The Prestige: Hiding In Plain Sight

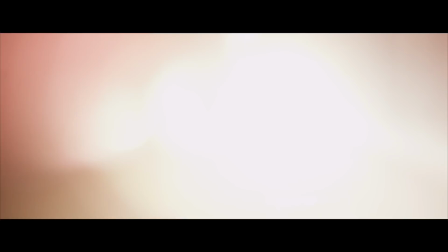[0:18]
As a filmmaker, Christopher Nolan always wants to walk a fine line.
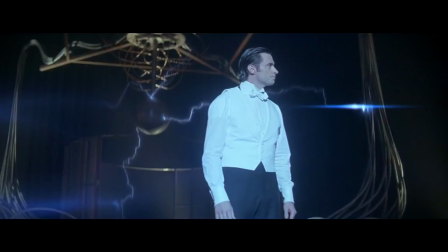[0:24]
If there's one fundamental theme that suffuses his entire filmography,
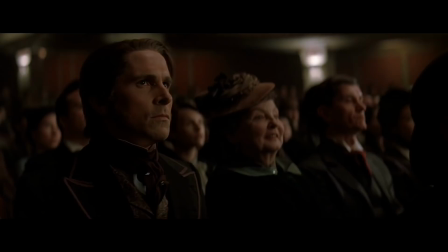[0:29]
it's that cinema as a shared narrative can be a hugely powerful cultural force.
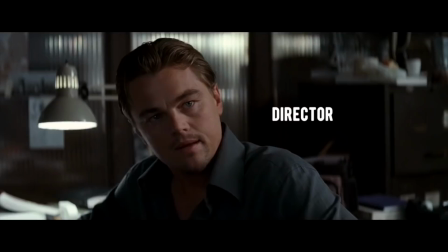[0:36]
I'm far from the first to notice or mention that many of his films reference film itself.
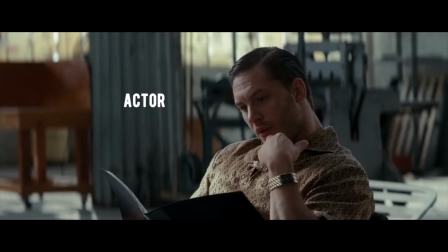[0:42]
That, for example, the Inception team bears a strong resemblance to a film crew.
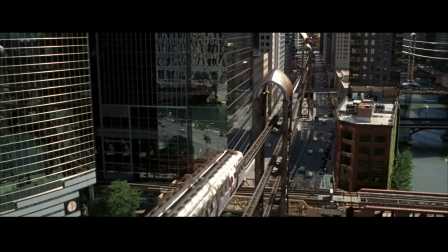[0:47]
But interestingly, though a lot of his work could be called metacinematic,
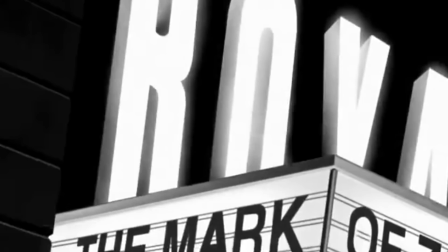[0:53]
Nolan is extremely careful about avoiding metacinematic images in his work.
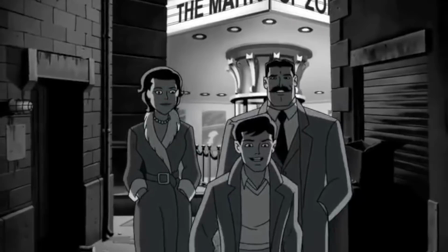[0:58]
For example, in the established Batman continuity, Bruce Wayne and his parents are out to see the Mask of Zorro film
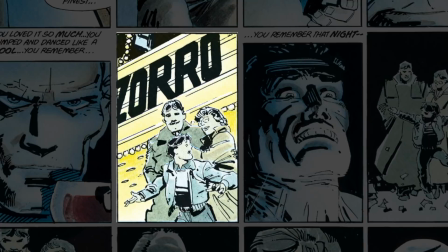[1:07]
before the fateful double murder that incites the Dark Knight's whole saga.
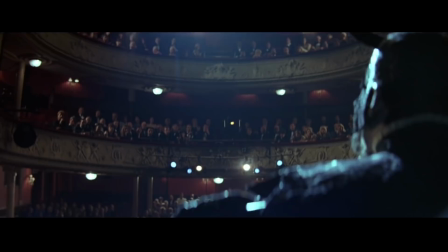[1:11]
In Batman Begins, however, Nolan's retelling of that origin, The Waynes are out to the opera Mephistopheles instead.
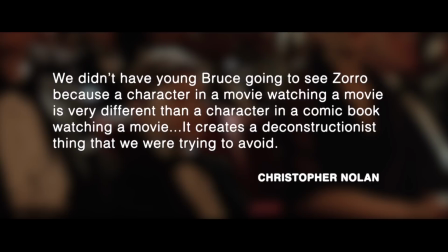[1:19]
Now, that change is a purposeful one. As Nolan has said in an interview,
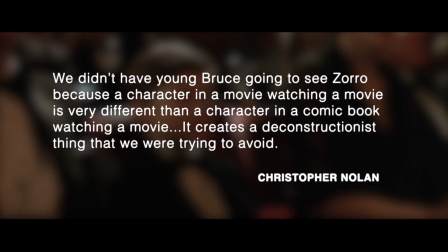[1:24]
we didn't have young Bruce Wayne going to see Zorro because a character in a movie watching a movie is very different than a character in a comic book watching a movie.
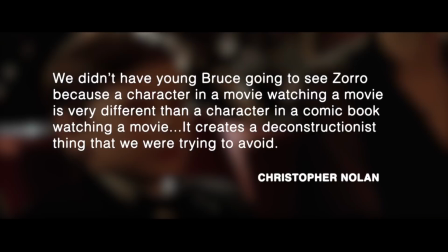[1:33]
It creates a deconstructionist thing that we were trying to avoid.
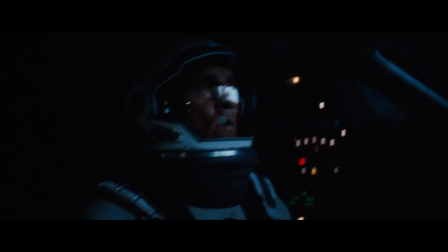[1:37]
The reason Nolan tries to avoid this is because, over and above everything, His cinema has always been about immersion, bringing you into a story so fully that the edges disappear and you're carried along by the narrative momentum.
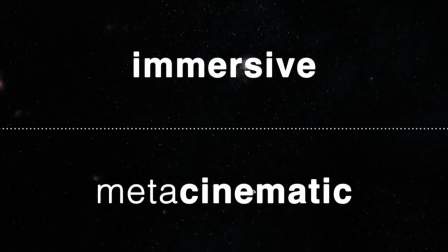[1:53]
This is the line that Nolan wants to walk. He wants to be immersive and metacinematic at the same time. In other words, he wants to hide in plain sight.
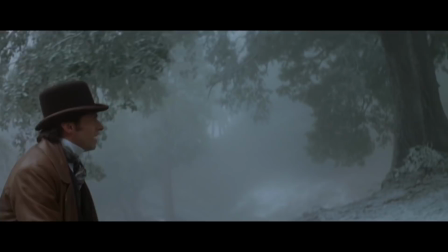[2:04]
Hiding in plain sight is essentially the subject matter of Nolan's fifth film and my favorite, The Prestige.
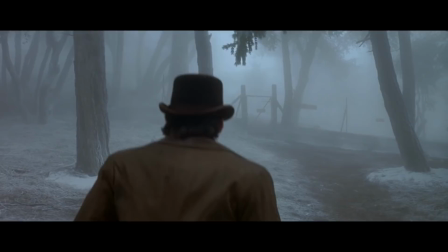[2:11]
You could almost call this film meta-meta-cinematic in that it functions as a kind of rulebook
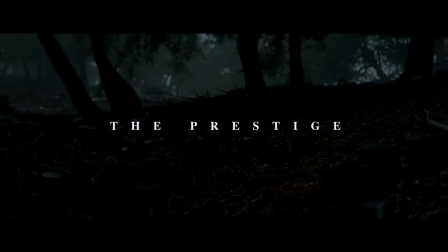[2:18]
for how to achieve this immersive effect without seeming deconstructionist, to use Nolan's words.
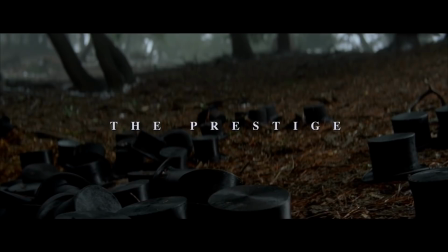[2:24]
Just take the first sequence. The first thing you see is the film title over a mysterious shot of several mislaid top hats in the woods.
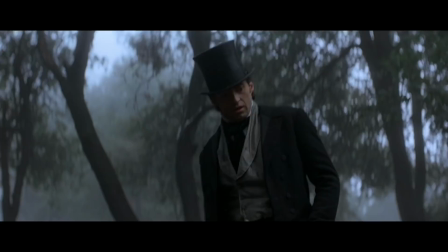[2:33]
The text here is, of course, the title card. But if you know the film,
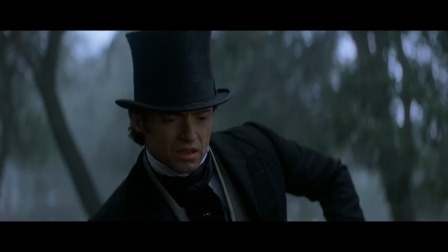[2:37]
you know that this text also has a literal function because these hats are the prestige of the prestige itself.
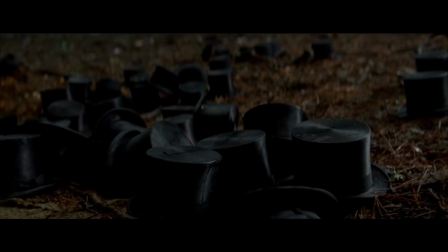[2:46]
The second clue is in their number. Doubles, copies, multiplicity.
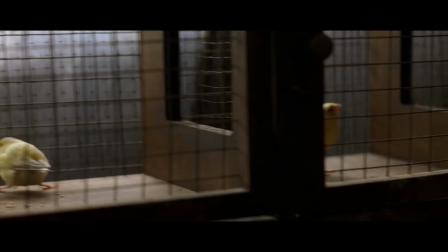[2:51]
It's the key to understanding the tricks of this film, and this is echoed in the second shot as well,
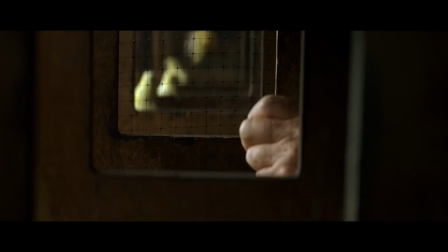[2:57]
with bird cages full of identical canaries. From here, Michael Caine's character goes on to describe how a magic trick works.
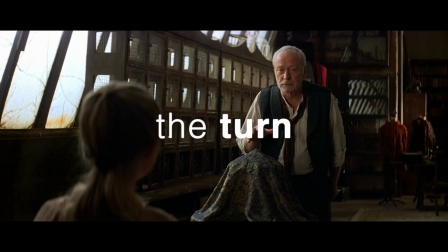[3:05] Every magic trick consists of three parts, or acts.
The pledge, the turn, and finally, the prestige.
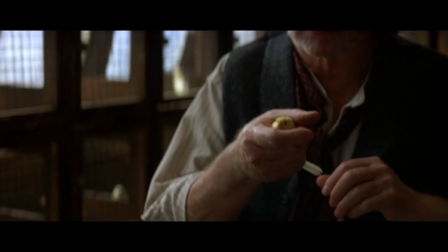[3:12]
The sequence carefully sets up the film's own pledges, that is, Borden and Angier, played by Christian Bale and Hugh Jackman, respectively,
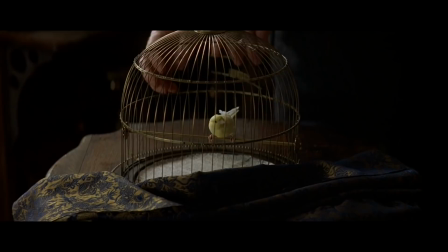[3:20]
while illustrating its method through Michael Caine's voiceover and his trick for the little girl.
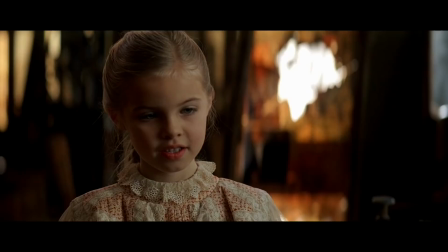[3:25]
But the film is playing its own tricks here, through editing. Where is this voiceover coming from?
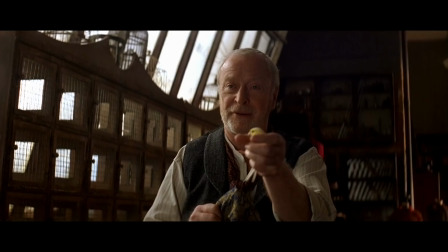[3:32]
Usually in film, a voiceover means someone commenting on the events being shown from sometime in the future.
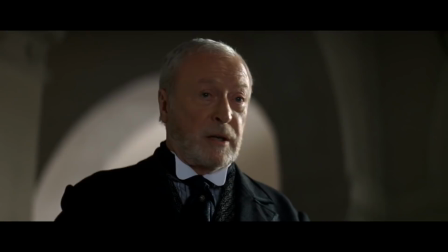[3:38]
And when the scene ends, it cuts to the courtroom scene of Borden's murder trial picking up the last phrase,
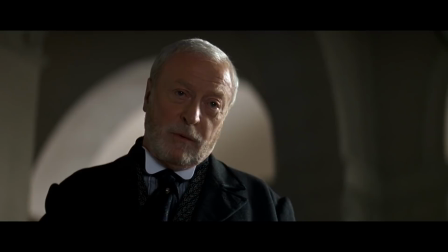[3:44]
as if Michael Caine's whole explanation was testimony.
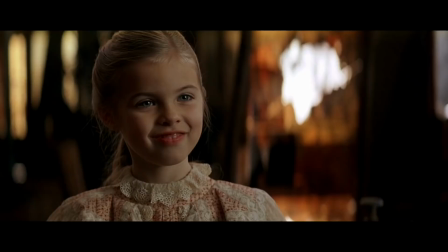[3:47]
It's not until the very end of the film that we learn that the bird trick with the girl is chronologically the last moment in the film.
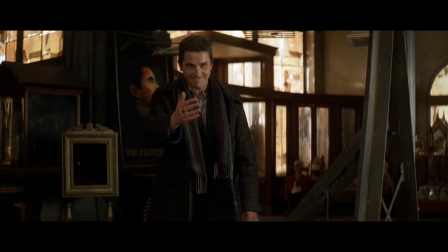[3:55]
Nolan reverses the temporal relationship between the voiceover and the scene under it,
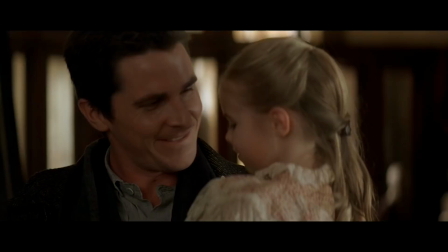[4:00]
and this kind of displacement is the key mechanism for the whole movie.
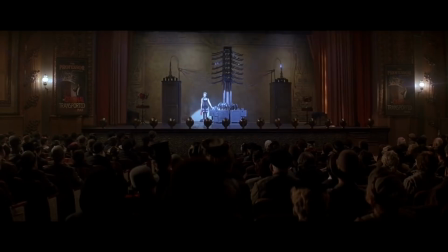[4:05]
The Prestige is all about a trick that moves its object through time and space instantaneously.
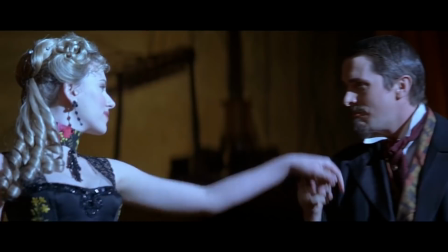[4:12]
This is exactly what all film editing does. Most of editing cuts between short distances and continuous times.
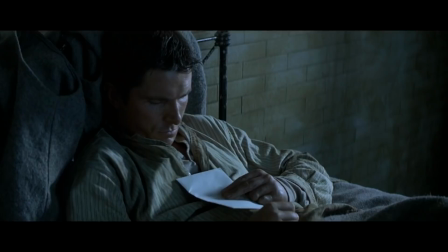[4:19]
Indeed, with a simple cut, that's what most people expect.